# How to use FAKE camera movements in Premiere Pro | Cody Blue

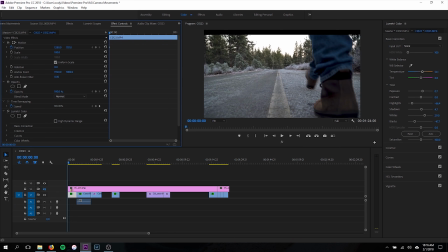If you see, if I remove these cinematic bars and I move the clip, you can see I get cropped off at the top or cropped off at the bottom.
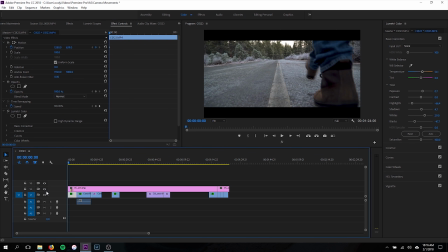So by using the cinematic bars, it allows me to prevent that cropping and use a little more motion in my footage. So I would definitely recommend using cinematic bars if you're planning on using this technique. Now let's add a little bit of motion to this clip. So the first thing we're going to do is move it all the way to the bottom as far as we can without going past our cinematic bars.
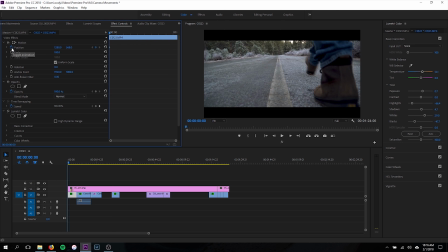So somewhere about there is good. And I'm going to set a keyframe. It looks like a keyframe was automatically added because I changed the position. But if yours doesn't automatically add, just go ahead and click the stopwatch. That will add your first keyframe.
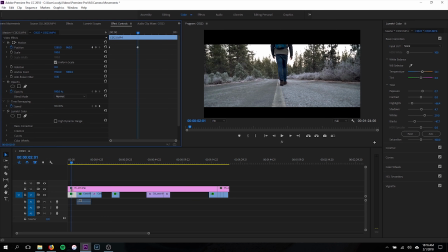And then I'm going to move forward just a little bit, drag it all the way to the top so that I still have my cinematic bars in the correct position, and add another keyframe there. Then I'm just going to drag this keyframe to the end of the clip, and now we have motion from the beginning of the clip to the end of our clip.
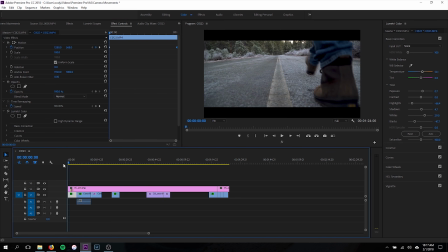So if you check it out, we got a pretty simple pan here, panning up, from
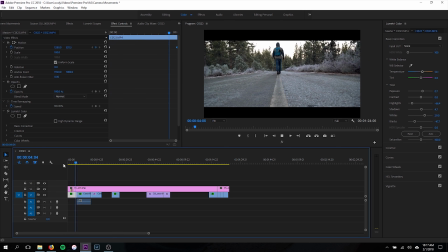the bottom all the way up to the top of the clip, and that looks way better already than we had that static clip from previously.
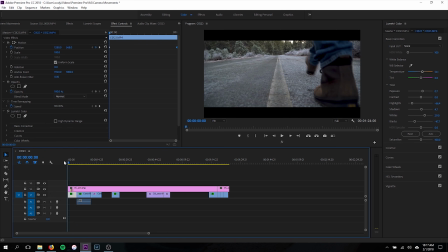So again, if you're out shooting by yourself, this is a super easy way to add some motion to your clips and just make things look a little bit more cinematic, a little more pleasing,
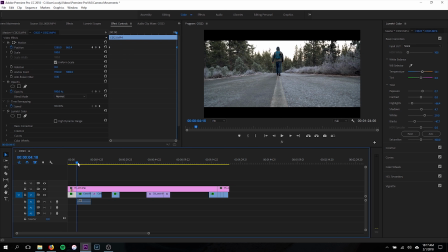more fun to watch, all that good stuff. So one more clip we have here is another static clip.
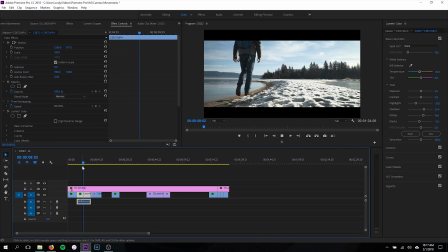This time is in slow motion. It's of me walking on the beach. You guys might have seen this clip in my Mavic Pro video. So we're gonna try and add a little bit of motion to this clip as well, which is actually what I did in that Mavic Pro video. So let's talk about what we can do with this one. I don't want to do another up and down. I want to show you guys a little bit of a different motion.
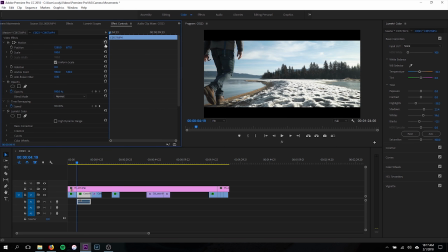So let's do a left to right pan. Now you'll notice if we go up and do it the same way as the up and down pan, that we actually get cut off on the side here. And that's because the clip is only as wide as the frame. So what we need to do is we'll set that back, and I'm going to scale the clip up a little bit.
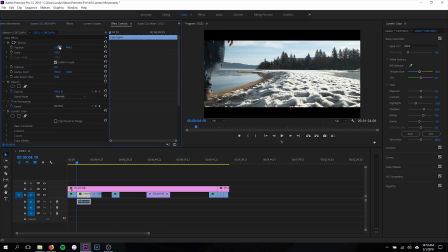Let's go like 120%. And then I'm going to reposition so that I can see everything nicely and making sure I don't have any black on this left edge here. So I'm just gonna move it just until I don't have any black at all. Let's go ahead and add a left to right pan now that we have some room to work with. So again, we'll add a keyframe to the beginning of our clip.
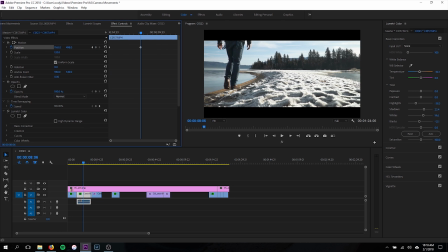I'm just gonna move somewhere into the middle, and I'm gonna drag it all the way as far to the left as I can without seeing any black on this edge here. So we'll go back, and now I don't have any black, and then I'm gonna take this keyframe, drag it to the end of my clip so that I have motion from beginning to end.
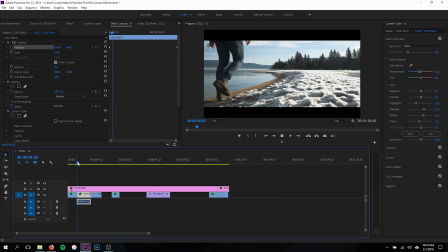Now we'll check out this one and see what it looks like. So we have a nice pan from left to right as I'm walking down the beach. It looks way cooler than the before clip. So that's how I'm adding some motion to my static clips.
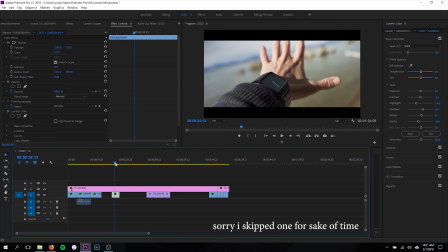But let's talk about a clip that's actually moving. So I have this clip here. You guys have seen this clip before of this girl.
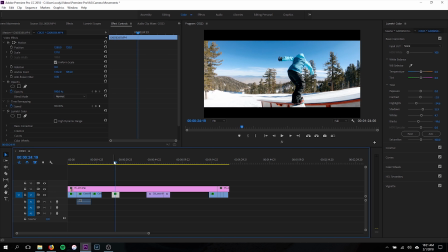She's snowboarding. She jumps onto the rail, but you can see her board actually gets cut off halfway through the clip, and then at the very end her legs actually get all the way cut off. So obviously that's not the best shot, and we don't want to use that, but we can totally fix it super easy.
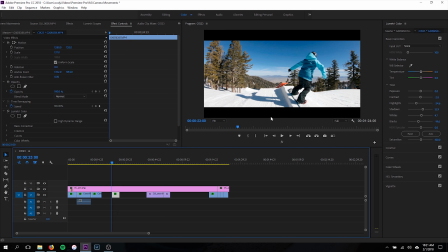So what I'm going to do is start at the beginning. I really like the framing of the beginning of this clip, so this is all perfect. So I'm going to go ahead and keyframe my beginning position at the beginning of the clip here. I'm going to keyframe the position, and then what I'm going to do is go all the way to the last frame here once she lands,
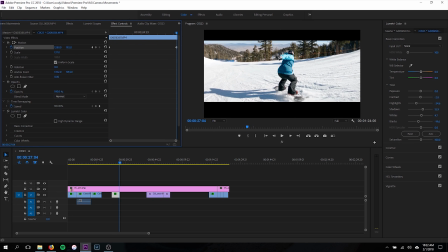and then I'm gonna change my position so that it's nice and clear where she lands. So she lands right about there.
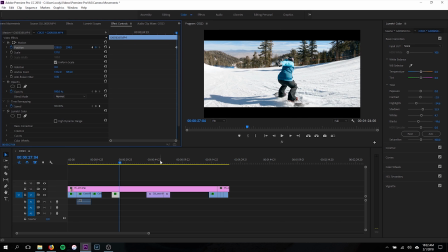I want to make sure my black bars are still set and everything looks good. So now super easy.
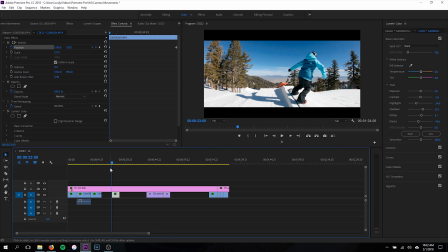I have a clip that's nicely framed throughout the entire clip.
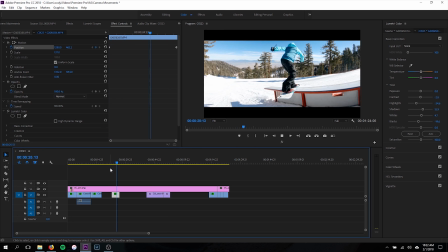If I play this back one more time, she jumps onto the rail, the board is fully visible, and then when she lands, boom, her legs are fully visible as well.
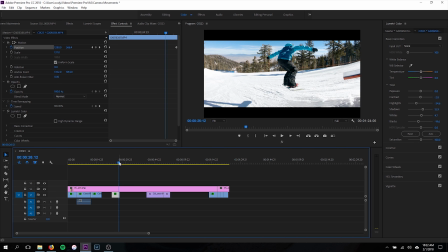So that's just a way that you guys can use motion in clips that are moving to kind of reframe your subject, add a little more dynamics, and just make your clips look better.
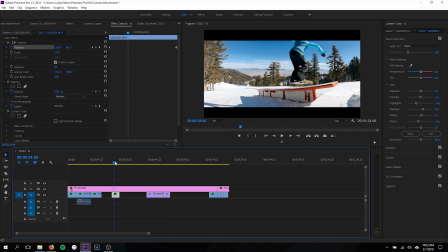So I'll use this technique a lot if I'm filming like my girlfriend and I'm kind of panning up or panning down and maybe her head gets cut off kind of halfway through the clip. I'll just add a little bit of fake motion so that her head doesn't get cut off at the end of the clip.
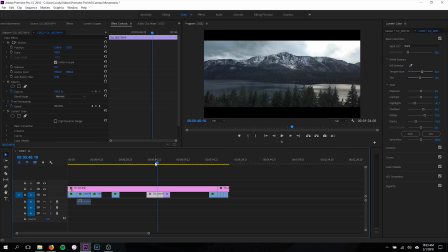Now let's talk about drone footage. So this is a technique that I see a lot of people use in a lot of drone shots, and I think it looks super cool.
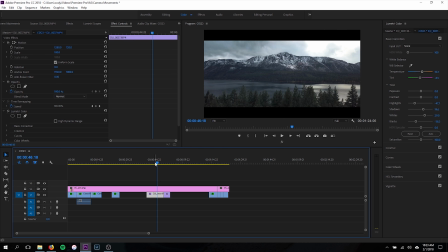It's one of those things that I actually don't think it's overused just because it looks cool. It's a good effect. So in this clip here, you can see we're coming up over the trees, moving towards the mountain, and it's a decent clip. It's okay, but it's kind of boring at the same time. So I actually used this effect in my intro, and what we're gonna do is just kind of add a dolly zoom to this effect.
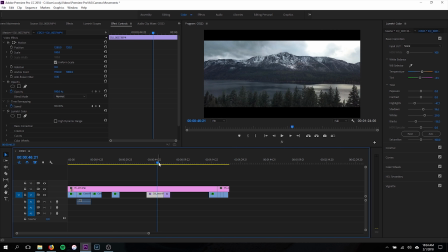So since we're zooming in, our camera motion needs to be opposite, which means we need to zoom out. So the way that we're gonna do that is start at the beginning, and we're gonna increase the scale of our clip. We'll go to 125, just so that it's apparent for you guys what's actually happening.
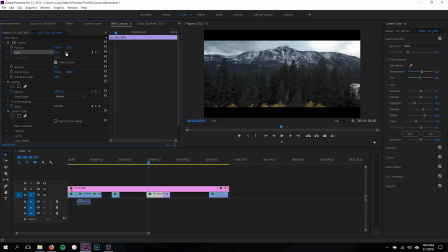We'll keyframe at 125, we're gonna drag it to the beginning of our clip, and then we're gonna keyframe back down to 100 and drag that to the end of our clip. So super easy technique. We're pretty much done already. I'll play this clip back so that you guys can see what's happening.
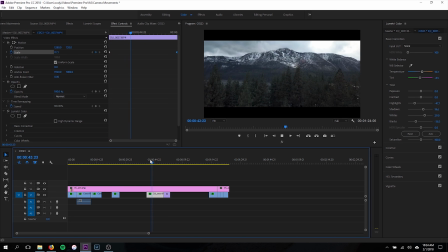You'll notice the mountain is actually kind of shrinking into the background, even though we're zooming towards it. And that's why this is called a dolly zoom, is because it kind of adds a little bit of a parallax and just kind of makes the clip move a little bit more. And like I said, I think it looks super cool, super cinematic. So I'll show you guys one more clip with this same technique.
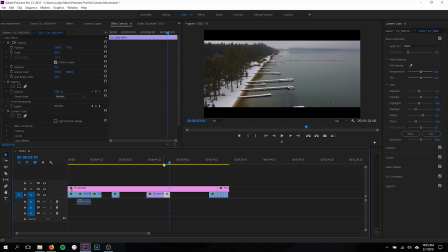As you can see, we're moving in towards the docks and we're kind of pointing our camera down as well, but we can use the same technique to kind of just add a little bit more motion. So here we'll go up to 120. Feel free to experiment with your scale. You can use whatever scale you think looks good. I'm just doing in the 120s for the sake of the tutorial.
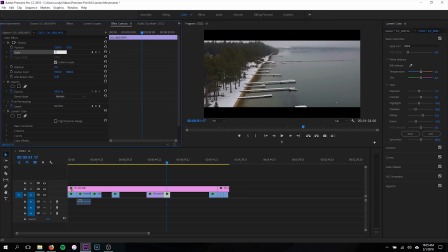We'll add a keyframe at the beginning. We're gonna scale down to 100 and drag this keyframe to the end. And again, you'll see we get a little more motion. If you watch the horizon here too, you'll see it kind of is changing size over time. Check it out. Boom. So things are kind of moving in towards our horizon. They're kind of moving in this direction and this direction.
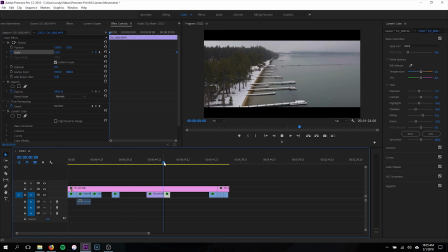Let's start at the beginning so that you guys can check it out. Boom. Again, it's just adding a little bit more motion. I think it looks super cool. It's very subtle, but it's a great way to take your drone footage to the next level. So now let's talk about how I use these techniques in an actual edit. So let's say this is my edit.
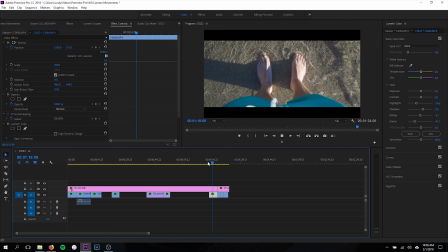I have 4 clips here lined up. We got our first clip, which is a static clip. Nothing's really going on.
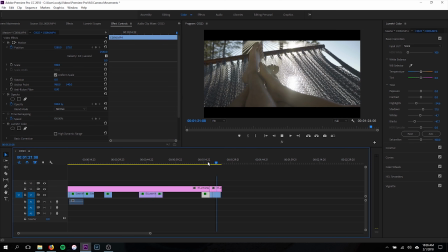Into our next clip that's moving up, into our next clip that's moving up, and into our last clip that's kind of moving up, but not quite as much.
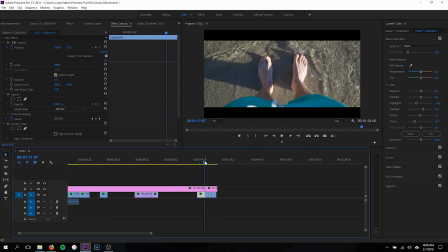So what can we do to actually make these clips flow together a little bit better, make them look nicer? And obviously we can add a little bit of camera motion to make that happen. Again, as you can see, this first clip is very static and it goes into a clip that's moving up.
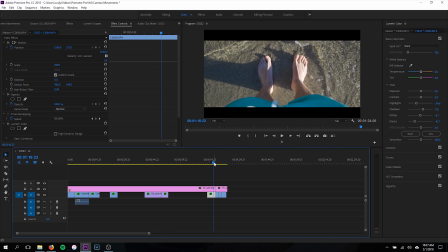So pretty simply, we can add a little bit of upward motion to the end of this clip so that it transitions nicely into the next clip. So let's find a good starting point here. And I'm gonna keyframe this position. I'm gonna move forward a little bit and I'm gonna move all the way to the top of this frame here.
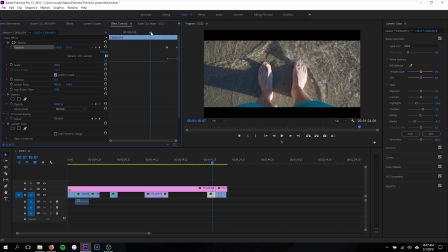And then I'm gonna drag this keyframe to the end of the clip. So if we check it out now, we have some upward motion, but it's gonna be pretty abrupt. So we're playing this clip and our upward motion starts and it's just kind of, it's too intense. It doesn't look real. It looks super fake and cheesy. It's like moving up and into the next clip, but the transition is nice.
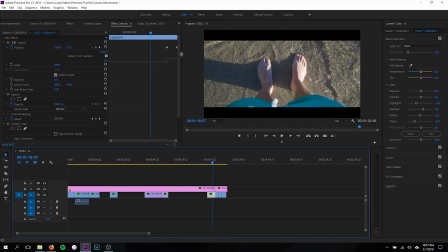So what we need to do is actually smooth these keyframes out so that it's a little more smooth. It looks better. It's not too abrupt and we get a nice transition into our next clip. And the way that we can do that, if you guys don't know, is you can actually adjust the curve of your keyframes by using this little panel here.
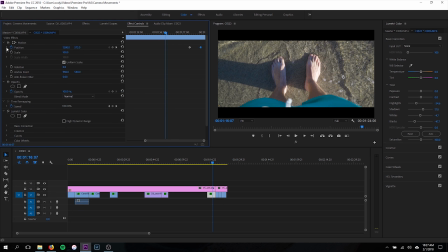So what you do, you have your keyframe, you click this down arrow, and then you can adjust the curve here. So this graph is showing our velocity over time. So we want to start with a very low velocity, and over time we want it to go faster and faster and faster all the way to the end of the clip into the next clip.
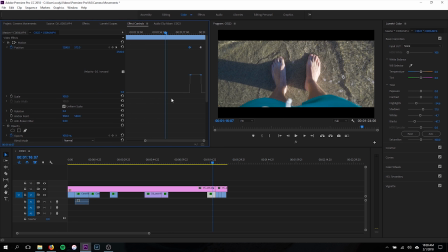So the way that we do that is we'll take our first keyframe, and I'm going to zoom in a little bit here just so that you guys can see a little bit better. There. So we'll take our first keyframe, we're going to drag it all the way down here, and then we're going to grab this little handle and drag it out.
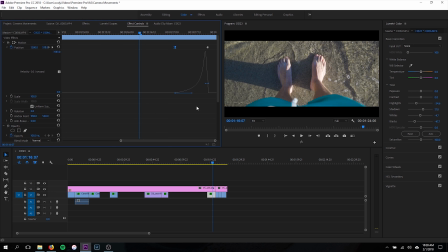Something like that. Now these are probably a little bit too close. I'm going to drag them farther apart, but now you can see our velocity is pretty much 0 because it's not moving at all. And once we get to the first keyframe, it starts to increase, but it's very gradual and it increases more and more and more and more and more as we get to the last keyframe.
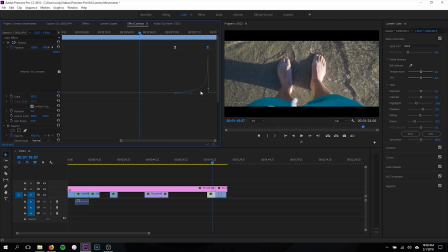Now I'm going to make sure this goes all the way to the last keyframe there just by dragging the handle towards the right.